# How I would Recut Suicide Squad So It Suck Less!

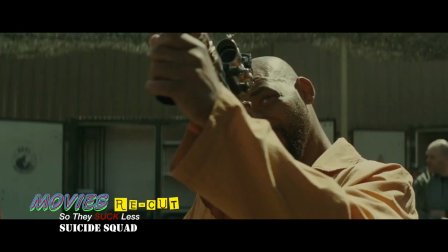[53:58] Back again. Shady's back. Tell a friend.
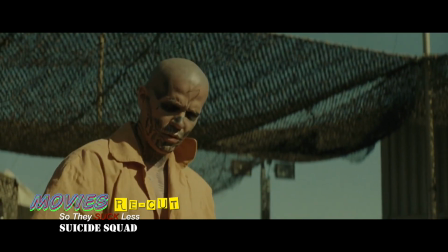[54:04] Guess who's back? Guess who's back? Guess who's back? Guess who's back? Guess who's back?
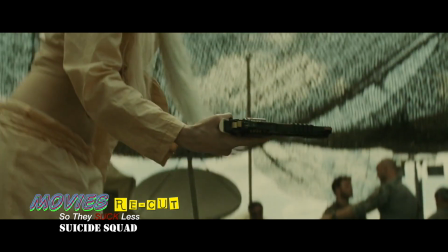[54:10] Guess who's back? Guess who's back?
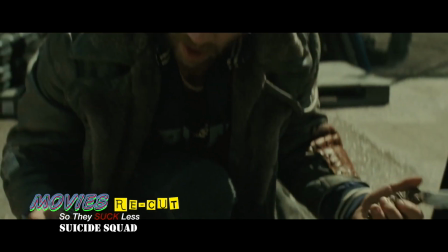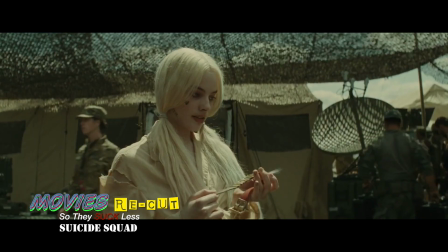[54:21] But sometimes the shit just seems everybody only wants to discuss me. So this must mean I'm disgusting.
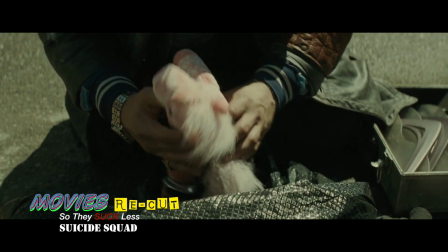[54:27] But it's just me, I'm just obscene. Now this looks like a job for me. So everybody just follow me.
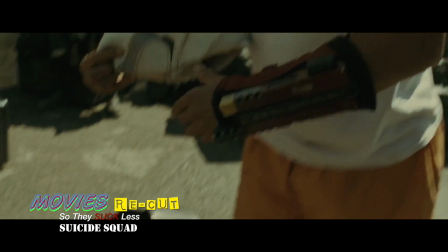[54:34] Cause we need a little controversy. Cause it feels so empty without me.
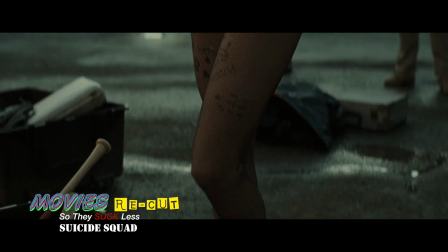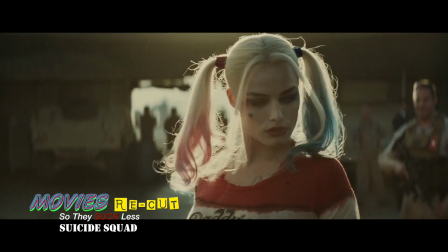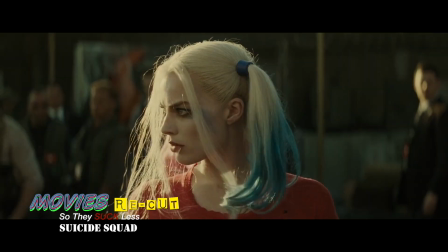[54:49] What?
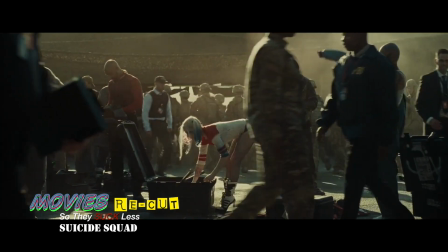[54:54] Won't fit anymore?
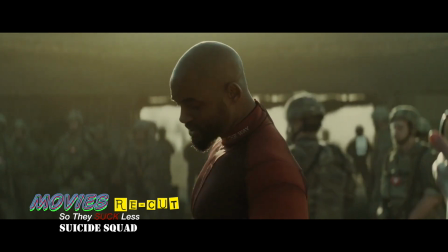[54:59] Too much junk in the trunk? Nah. Every time I put this on, somebody dies.
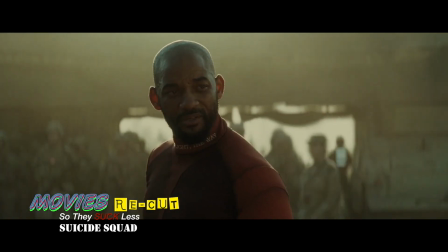[55:07] And? I like putting it on. I don't know.
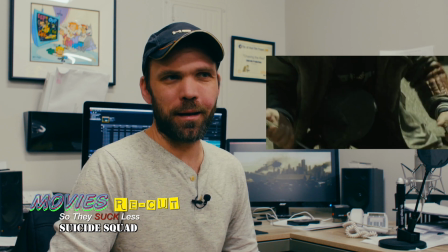[55:12]
There's a lot of debate to the scene. Most of it's just junk. It's just slowing down the scene. We just go from a serious moment to like this funny like thing
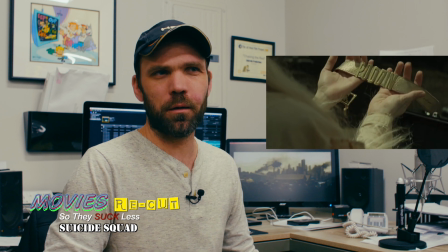[55:21]
that doesn't really do anything except add to the story or to see Harley Quinn half naked.
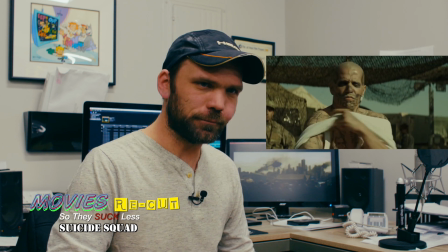[55:26]
I mean, you know, so I cut the scene out because tonally it just doesn't work.
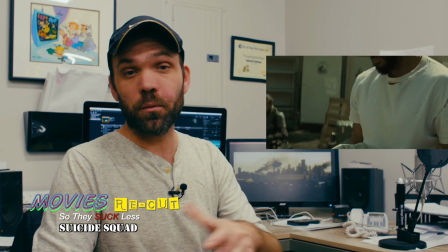[55:33]
Serious scene, stakes are set, and then we cut into a next scene where there's a moment between Harley Quinn and Deadshot,
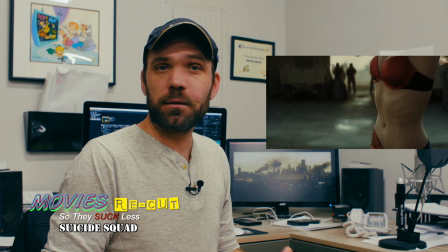[55:42]
which is kind of a serious moment that describes their characters and what do you expect.
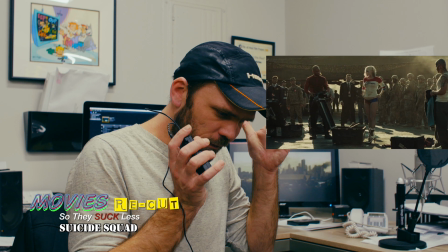[55:46]
And having that sort of stupid scene in the middle,
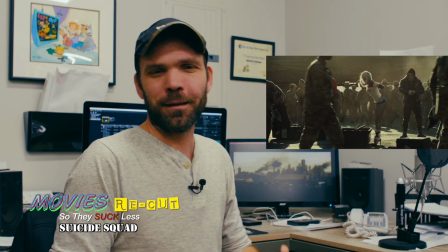[55:52]
which doesn't do anything except, you know, if you want to see Harley Quinn's butt.
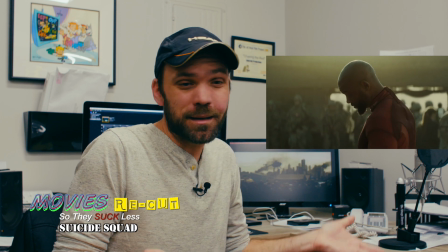[55:56]
So I cut it out. It's funny, but at the same time, this is supposed to be a serious moment. It's supposed to be serious. Tonally, it just doesn't work for me. You tell me what you think.
Listen up. Your next injection you got.
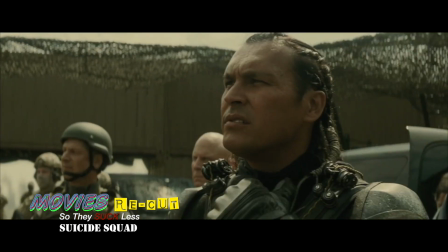[56:12] It's a nanite explosive. It's the size of a rice grain, but it's powerful as a hand grenade.
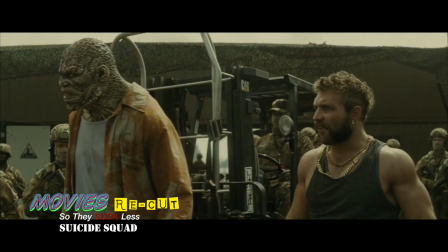[56:18] You disobey me, you die. You try to escape, you die.
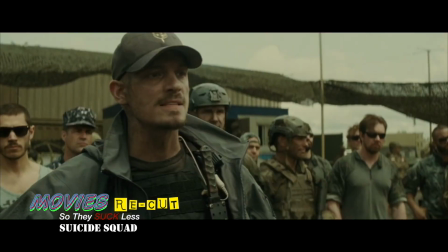[56:25] You otherwise irritate or vex me, and guess what?
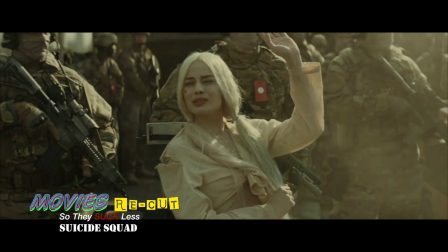[56:30] You die. I'm known to be quite vexing. I'm just forewarning you.
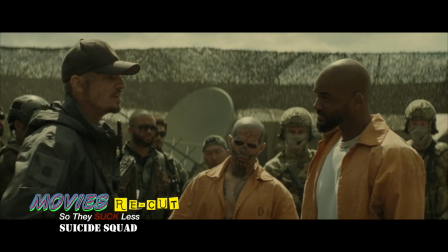[56:35] Ladies, shut up! This is the deal. You're going somewhere very bad to do something that'll get you killed.
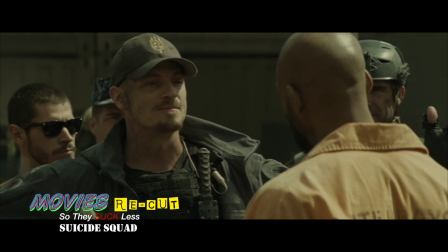[56:44] But until that happens, you're my problem. So was that like a pep talk?
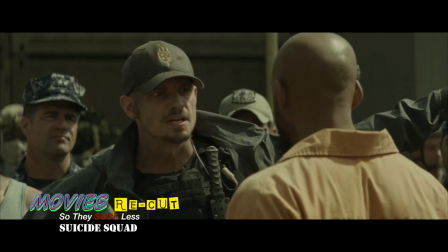[56:52] Yeah, that was pep talk. Here's your shit. Grab what you need for a fight.
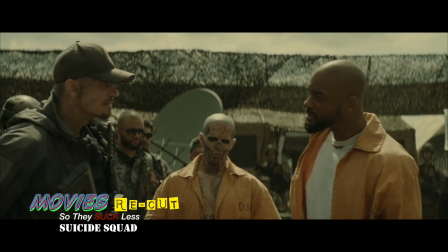[56:57] We're wheels up in 10. You might want to work on your team motivation thing. You heard of Phil Jackson?
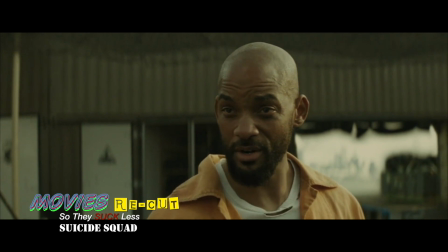[57:02] Yeah. He's like the gold standard, okay? Triangle, bitch.
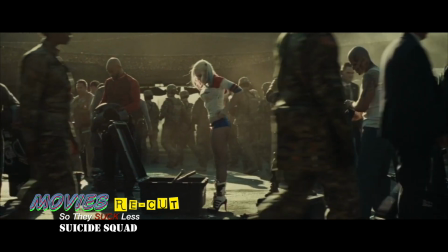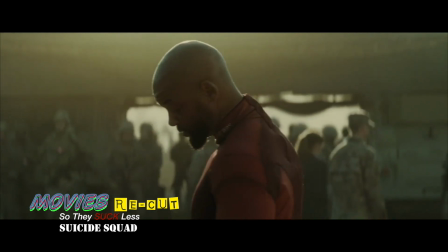[57:12] Won't fit anymore? Too much junk in the trunk? Nah.
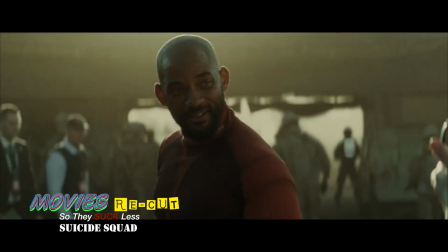[57:18] Every time I put this on, somebody dies. And?
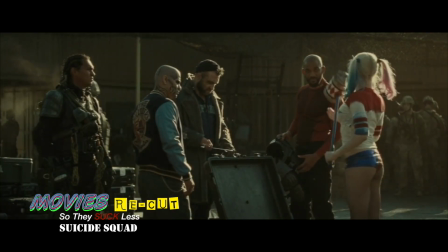[57:24] I like putting it on. Goody. Something tells me a whole lot of people are about to die.
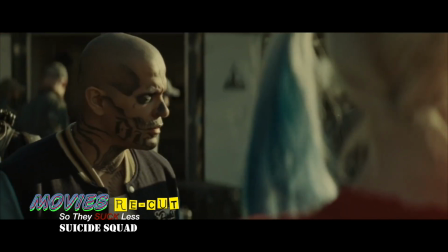[57:31] Yeah, it's us. We're being led to our deaths. Speak for yourself, mate. Hey, what's that crap on your face?
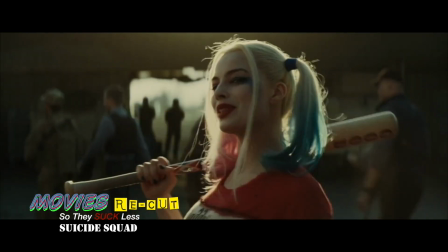[57:38] Is it wash off? Hey, if you like a girl, can you light her a cigarette with your pinky?
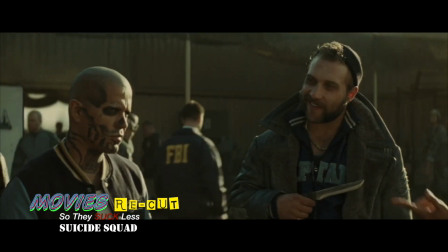[57:43] Because that would be real classy. Hey, y'all might want to leave old boy alone. He could torch this whole joint.
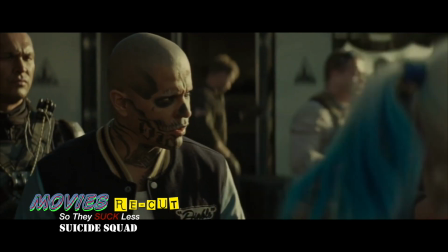[57:49] Ain't that right, I say? You got nothing to worry about from me. I'm cool, homie.
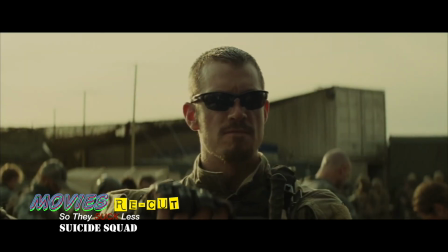[57:55] Behold the voice of God.
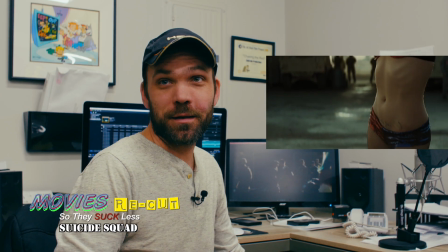[57:58]
Okay, for all you guys that the only reason why you watch this movie is to see Harley Quinn's butt, I didn't take out all of her butt shots.